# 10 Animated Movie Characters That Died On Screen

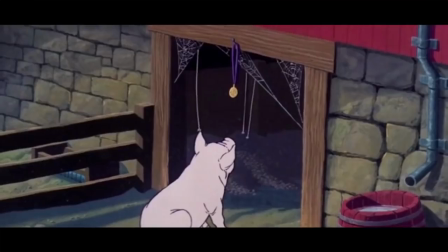[8:19]
Out of all of them, three decided to stay on the farm where Wilbur lives. This created a bittersweet moment in a film that's pretty hard to have a happy ending with.
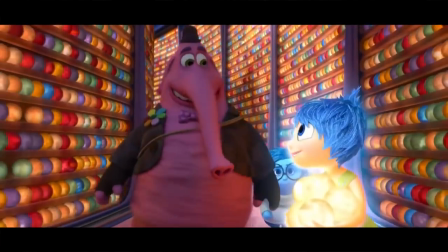[8:27] That's right, your theme song. Who's your friend who likes to play? Bing bong, bing bong.
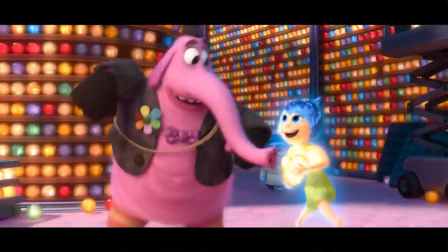[8:32] His rocket makes you yell hooray. Bing, bing bong, bing bong.
Inside Out.
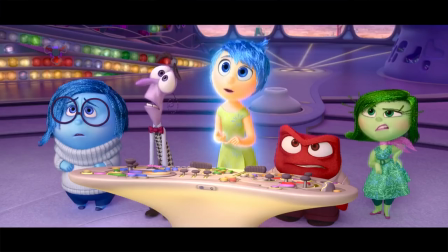[8:36]
The majority of the Pixar film Inside Out takes place inside the mind of an 11-year-old girl named Riley.
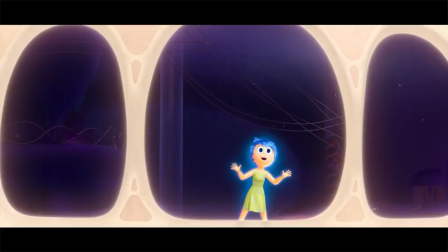[8:42]
It's there where we're introduced to all types of unique characters including anger, fear, joy, and sadness.
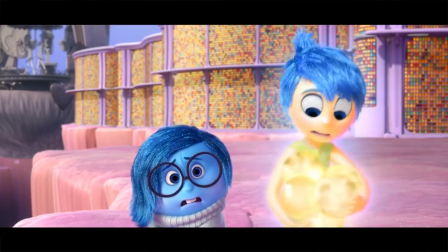[8:47]
As joy and sadness go on their adventure through the brain of a young girl, they also come across the character of Bing Bong.
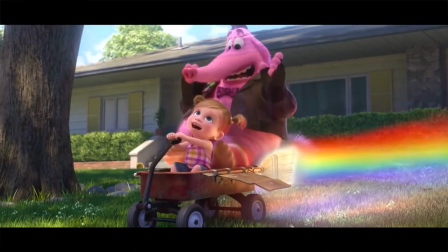[8:53]
Bing Bong was a whimsical imaginary friend Riley made up when she was younger. As she's aged, the memory of Bing Bong isn't as strong as it used to be.
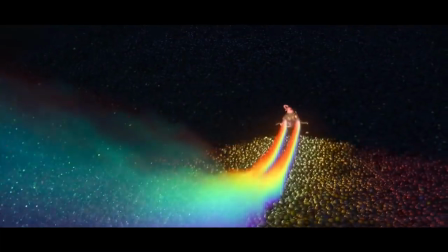[9:01]
Bing Bong ends up being stuck in Riley's memory dump with Joy. The characters attempt to escape, but the weight is too much to get out of the pit.
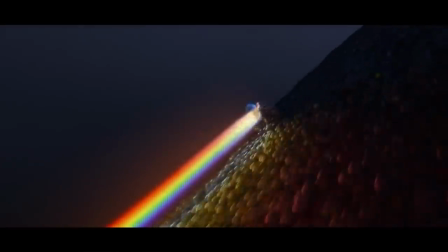[9:08]
This is when Bing Bong decides to sacrifice himself by jumping out of the wagon. Bing Bong knows his fate now, and he slowly disappears from the screen, lost forever.
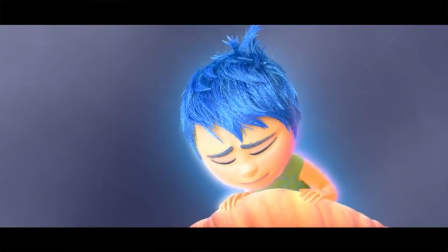[9:16]
This death scene may only represent an imaginary friend, but it can hit hard for a lot of viewers.
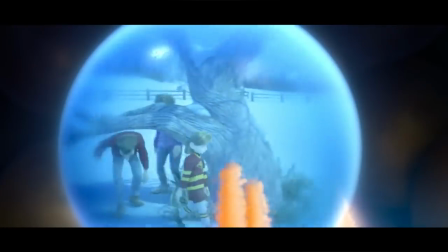[9:21]
This represents the loss of innocence, the end of childhood, and everything that goes away when you get older.
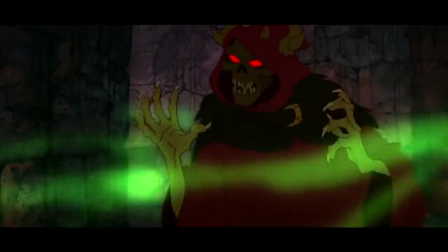[9:27]
We'll miss you, Bing Bong.
Now, Pig Keeper, you shall die.
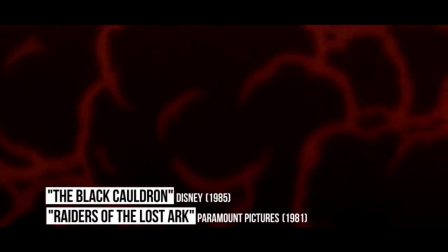[9:33]
The Black Cauldron. When people talk about the best Disney villains, names like Jafar, Ursula, and Captain Hook may come up.
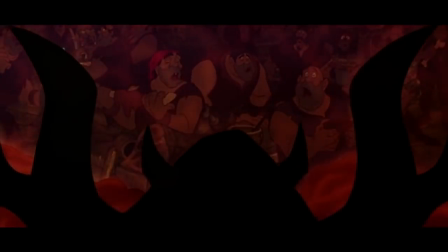[9:40]
Well, none of them compare to the purely evil Horned King from the Black Cauldron.
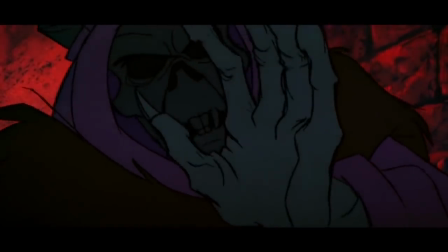[9:44]
The dark Disney fantasy features the Horned King as the main villain, and he's downright scary.
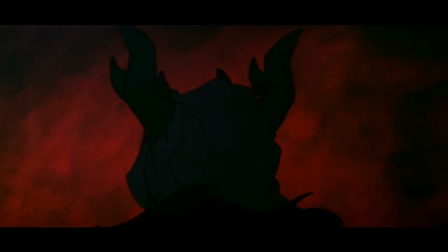[9:49]
With glowing red eyes, horns, and antlers, the evil character is enough to give children nightmares for days.
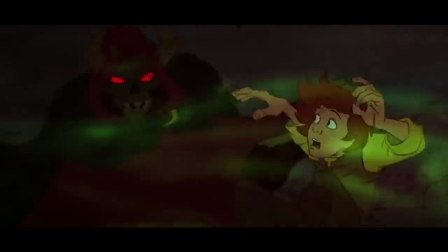[9:55]
Even his gruesome death scene in the Black Cauldron is scary. As the Horned King attempts to send a young boy into the Cauldron of Doom, he's the one who gets sent inside.
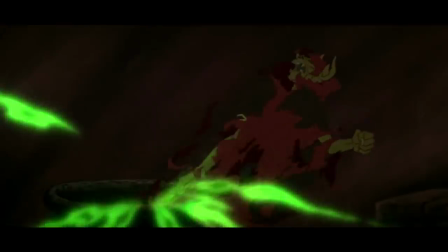[10:04]
This is when Disney really pushed their limits with death scenes. For the dramatic sequence, the skin is violently torn off the Horned King's body.
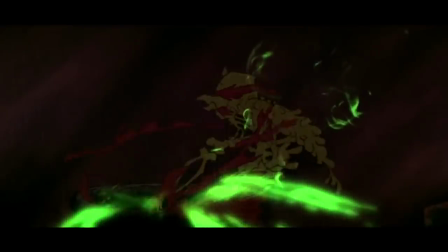[10:11]
He becomes engulfed in flames and blood spins around him as his corpse gets burned alive.
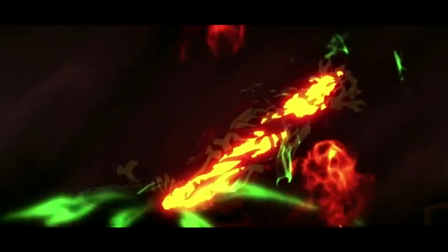[10:16]
The whole scene goes on for several seconds without any cutaways to minimize the craziness of the shot.
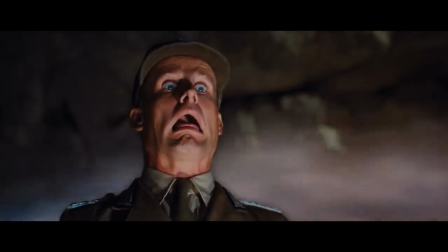[10:21]
The whole thing looked like the climactic scenes of Raiders of the Lost Ark when all of the Nazis burned to death.
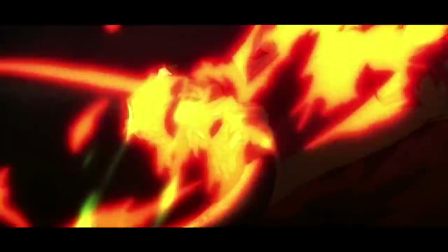[10:26]
It's what the Horned King deserved in the end, but we're not quite sure if we needed to see it all.
Dad?
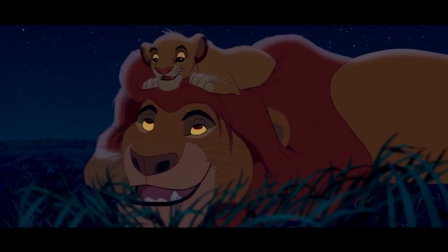[10:31] Hmm? We're pals, right? Right. And we'll always be together, right?
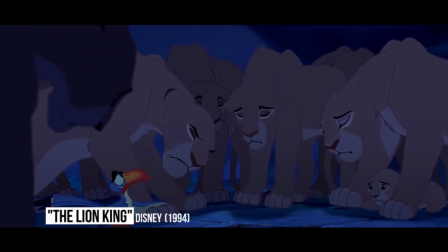[10:37]
The Lion King. The Lion King is one of the most emotional films that Disney has ever put out.
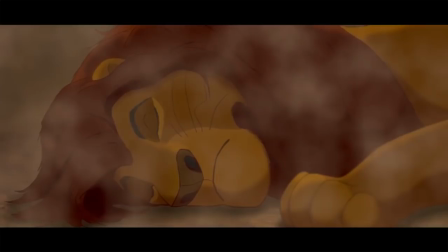[10:43]
The drama, betrayal, and devastating scenes all stem from Mufasa's tragic death early in the film.
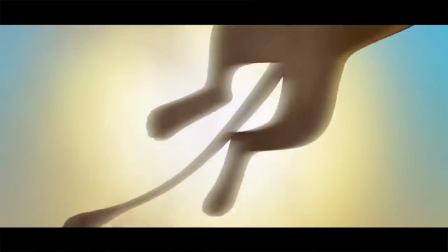[10:48]
After heroically saving Simba from a stampede, he tries to escape the carnage himself and climb up the edge of a cliff.
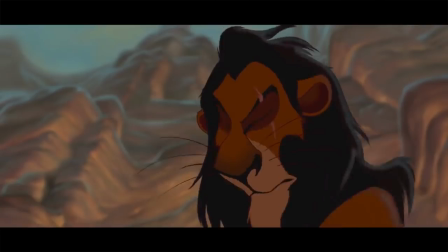[10:54]
This is when Scar reveals his true colors. He claws at Mufasa's paws and sends him to his death below.
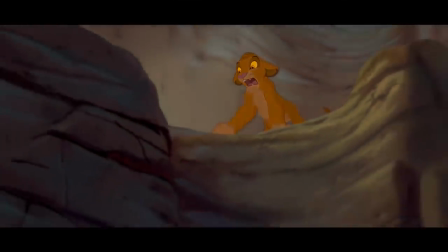[11:00]
Simba watched on in horror as his father plummeted down.
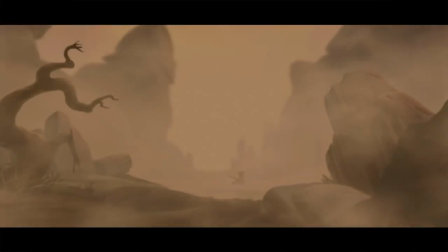[11:04]
Even though it was a large fall into a stampede of animals, the film gave us a little hope he would survive after cutting back to his body shortly after.
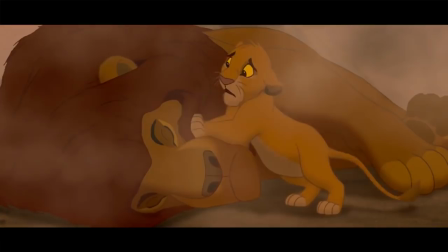[11:11]
What makes the death scene even harder to watch is the fact that Simba nudges his dad, trying to awaken the dead lion.
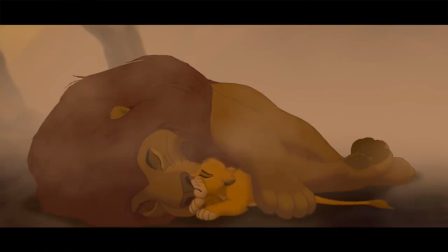[11:17]
With no answer, Simba has nothing to do but tuck in underneath the arm of his dead dad for one last touch of comfort.
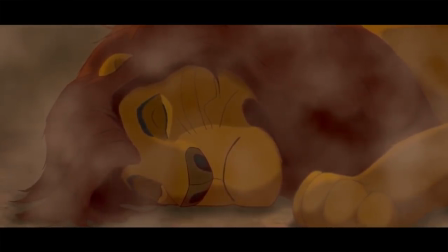[11:23]
Mufasa's lifeless corpse was on screen for way longer than anyone expected, making his death even harder to handle.
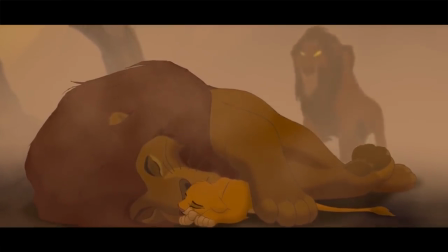[11:29]
Sadness quickly turns to anger as Scar approaches and pins the blame for Mufasa's death directly on Simba.
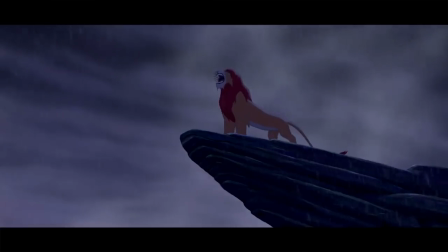[11:35]
Thankfully, Simba avenges his father's death and saves the pride by the end of the movie. And there you have it!
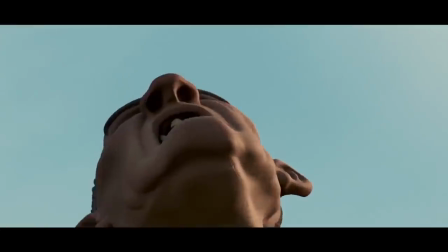[11:41]
What animated death do you think was the most graphic? Are there any we missed? What's the saddest animated death scene?
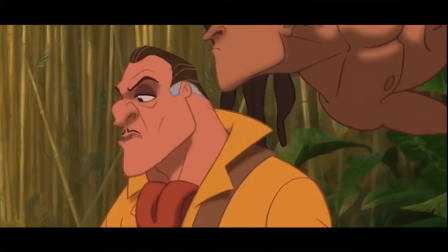[11:47]
Let us know in the comments section below. Don't forget to like this video, share it, and subscribe to Screen Rant on YouTube so you can stay up to date with our awesome videos.
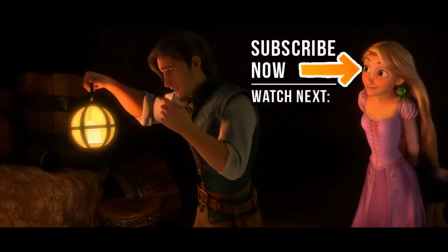[11:55]
And the answer to the emoji quiz is...